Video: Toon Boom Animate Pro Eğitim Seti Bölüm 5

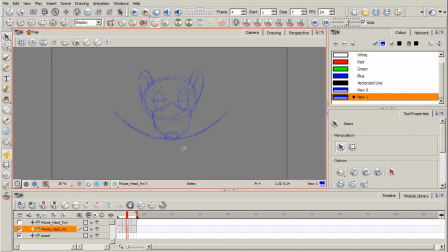And then I'll take my sketch, put the nice clean line work over it, and then we can kind of compare both animations. Okay, so I basically have added some line work over this just so you can see it a little bit more clearly.
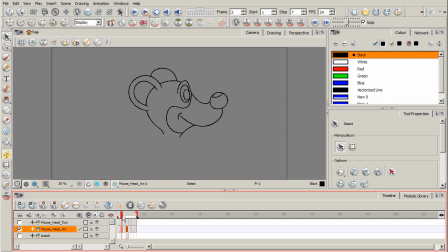And so now if I scrub through here, that just feels a lot better. Okay, and I'll go ahead and click play a few times. So I'm really liking how that looks.
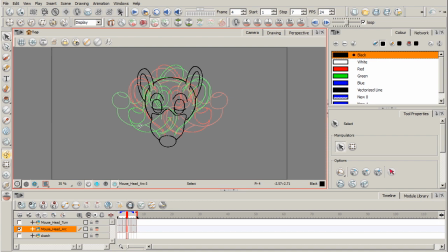And again, if we turn on onion skinning here, you can see that we have just a nicer arcing motion. Okay, so we've really improved this very simple set of drawings that we're creating an animation with.
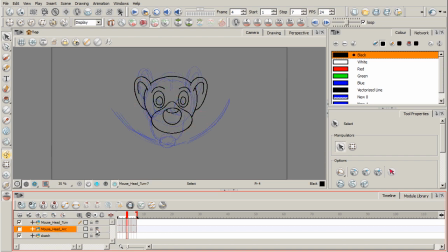And if you want, we can go ahead and compare the two. So here's the original. So you can see how that feels kind of robotic. and then we jump to the new one, and that feels a lot better. Now, there's something else that we can do, I think, to improve this.
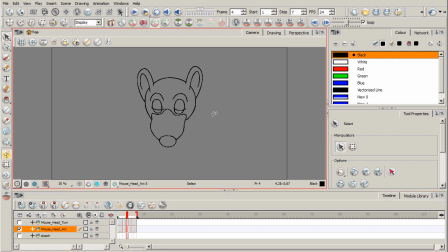One thing I could do is kind of add a little bit of a blurring effect to this intermediary drawing. So what I might do is I'm going to take my cutter tool up here, and I'm going to go ahead and
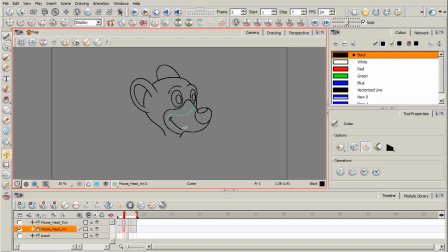maybe select this part of the snout for the second drawing. So something like that. I'm going to hit Control C. Come over here to this drawing here, hit Control
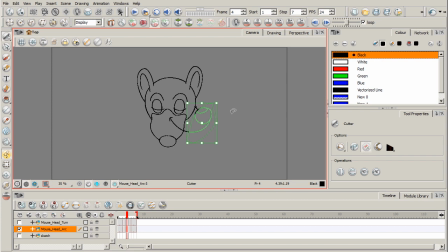V. And let me take my selection tool now, kind of select that. And I want to kind of move it just a little bit. I want to kind of tweak it a little bit. What I'm trying to do here is kind of work it into
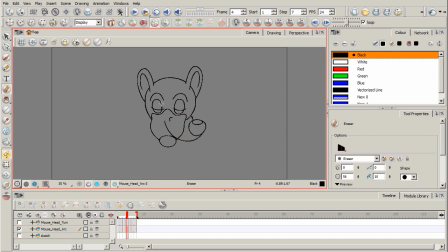this intermediary drawing here and kind of erase away just a little bit of it as well. So we can kind of create like a sense of kind of motion blur just slightly. And of course, kind of thinking about that arc path as well.
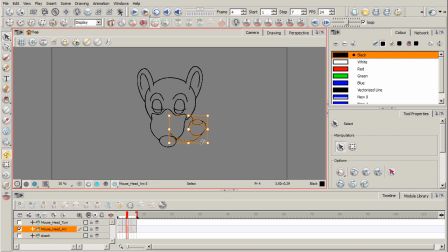All right. And then what I'll go ahead and do is I'll just kind of do the same thing. I'm going to copy that. Okay. And then I'm going to paste it. And then I'm going to come over here and I'm going to go ahead and basically flip it.
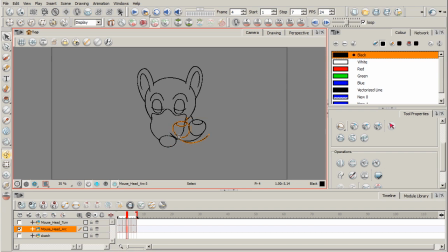So we got this little flip horizontal button. And I'll just move that right over there. So just kind of a little added thing, kind of added bonus that I can kind of do to this to help kind of support
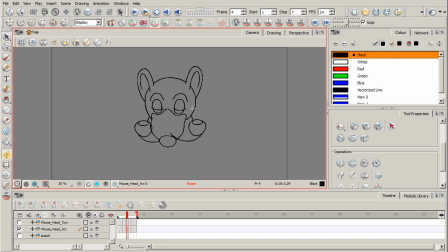this kind of arcing motion that we have here. And of course, again, kind of have that back up. I could probably bring that up just a little bit more. Let me go ahead and hide that just for a second. I'll bring that up just a little bit more right there.
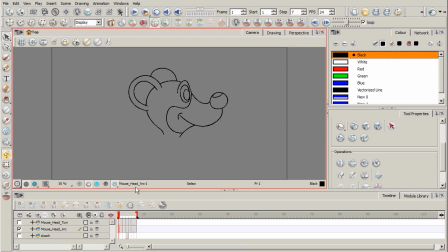All right, that's feeling pretty good. And so now we can go ahead and click play. So that feels a lot nicer. All right, cool. Again, we can make another comparison. There's the original.
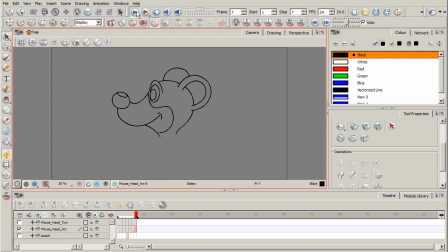Feels really rigid. And then there's our new one where we've really kind of considered that arcing path. What I'd like to show you now is just another example of how you can kind of track something using onion skinning to really see how an arc looks.
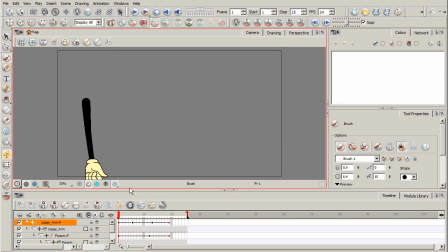So here we have this arm with a hand, and this is basically something we're going to use for another lesson when we're talking about overlap and follow through. But if you're kind of concerned about the fluidity of the animation, just turn on your onion skinning.
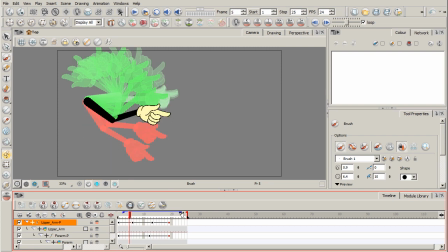And you can adjust your little blue brackets up here at the top, your little blue handles. But check this out. You can kind of see that nice arc that we have right here, the entire path to the animation.